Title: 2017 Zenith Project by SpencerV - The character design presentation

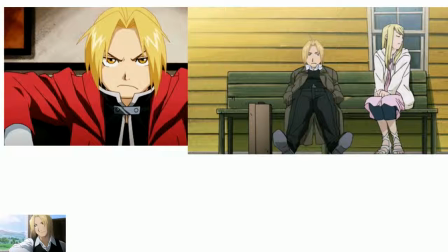He's sort of matured both physically and emotionally, and basically the changes that are shown by his body are a really great way of measuring that as you progress.
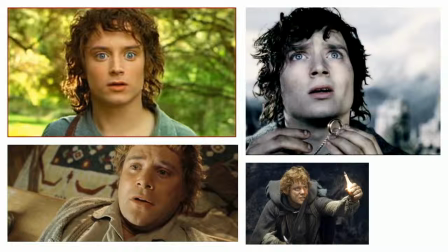This is another great example in Lord of the Rings. They filthed up these characters really well, and it kind of gave you the thought that there is actually some kind of trauma going through these people. Here's Samwise Gamgee at the beginning, when he's just dropping some eaves and stuff.
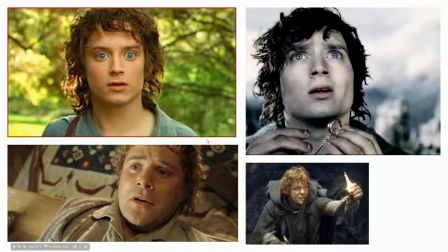He's just a nobody minding his own business. And then here he is at the end, like a total badass. He's got like his light out, he's got the sword, he's trying to defend Frodo with all of his life. And, it's just amazing. And then these are two pictures of Elijah Wood.
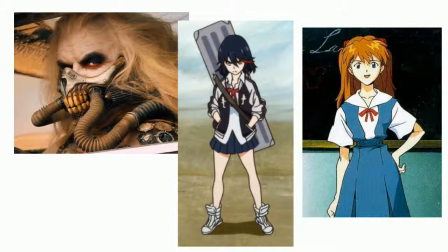Anyway, another great example of how character design tells a story, coming from these three shows and also that movie. These two shows and also that movie. In Mad Max Fury Road, you see Immortan Joe,
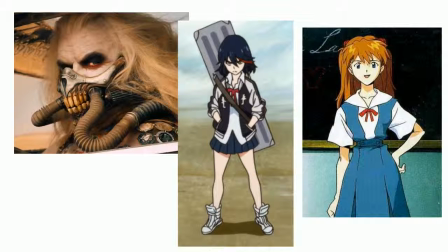and you see like the environment that he's in, and there's just so much that you learn. He needs a respirator. He's like obviously a badass. He's covered himself in white. He is just like a total. You see so much of him when you see him exist.
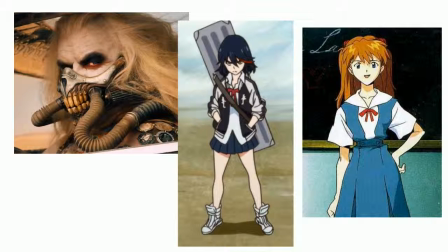When you see Ryuko Matoi for the first time, you see the way that she stands. She's looking for trouble. She's got that guitar case in there. There's probably a sword in there because it's anime and there are friggin' swords all over the place. She's a delinquent. She's got that little red streak in her hair. That's probably murderous intent.
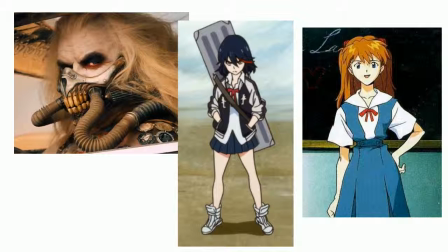And she's just out looking for trouble. When you see Asuka Langley for the first time in Neon Genesis Evangelion, also a great show. Everybody should watch it. You see the way that she presents herself in common life. And if you'll pay attention to these little red things in her hair, that is part of her uniform,
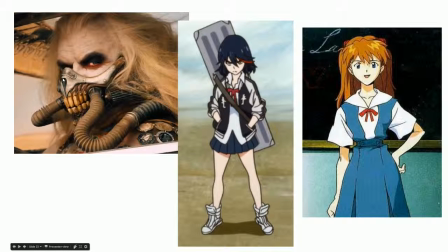which is something that is shown to like be super traumatic to characters that are not her. When all the other characters go through and they have to put on that uniform and get in the giant robots and fight aliens, it's like something that's super emotionally.
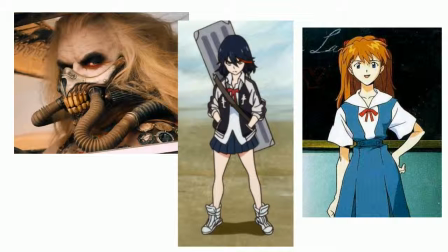It puts a huge toll on them as people, and Asuka just like wears that around because that's who she is, and you learn so much about her just like subconsciously because of the way that she looks. She's different, she's unique looking,
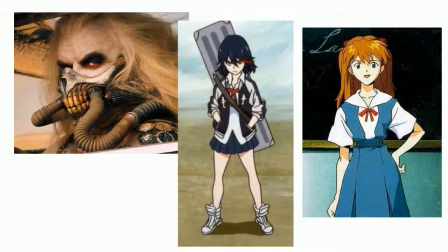and she has those things in her hair that represent a sort of trauma for all the other characters that she can somehow put up with.
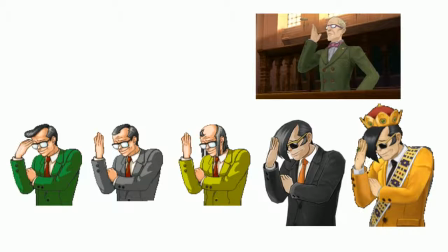Also a great example, this guy from Ace Attorney. And how he progresses through the ages. We've got sort of his knockoff British cousin over here, and how he changes. He's obviously very proud of his hair. And then here's his brother, and his brother as king, which happens in a later game.
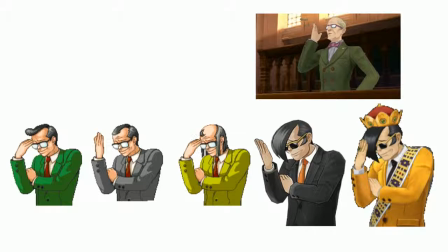I'm not going to spoil that for you. But you just sort of learn a lot by looking at Winston Payne and his reactions in general.
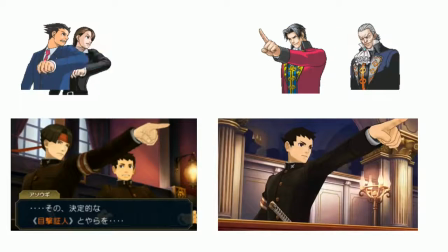Ace Attorney is also a great way. They have these characters that learn from each other. Ace Attorney has a lot of like motifs and stuff that go on with each other's characters, and one thing that they like to do is shared behaviors.
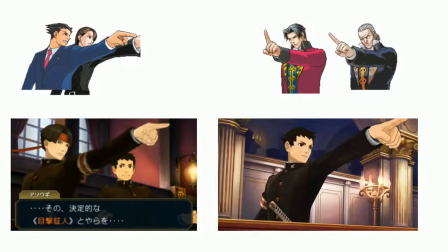So you can tell, oh, this character was obviously taught from this character over here, or something, because of the way that their behaviors are similar.
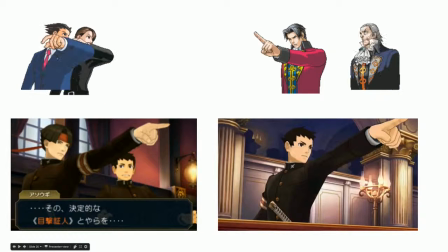Over here we see young Miles Edgeworth learning from his adopted father. You see their clothing is quite visually similar. You see over here, there's Phoenix Wright's ancestor who's copying his pose from this guy over here. and eventually we see Phoenix Wright himself copying his poses from his mentor.
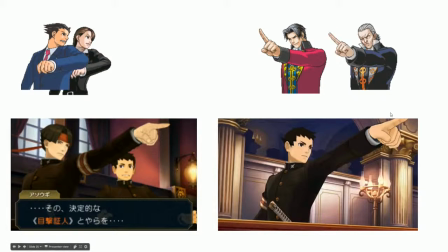And they do this with families, they do this with other stuff. Phoenix Wright is just a great example of how these work as well. In the fourth game onwards, they introduce a mechanic where you can spot nervous tells in people, and that in itself is a great piece of design.
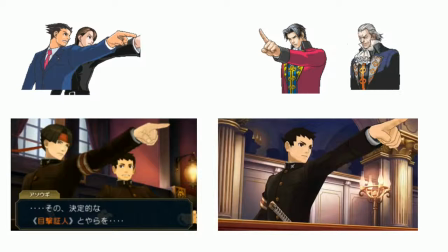Because basically when you're spotting the nervous tells, it tells a story about how that character sort of developed that tic.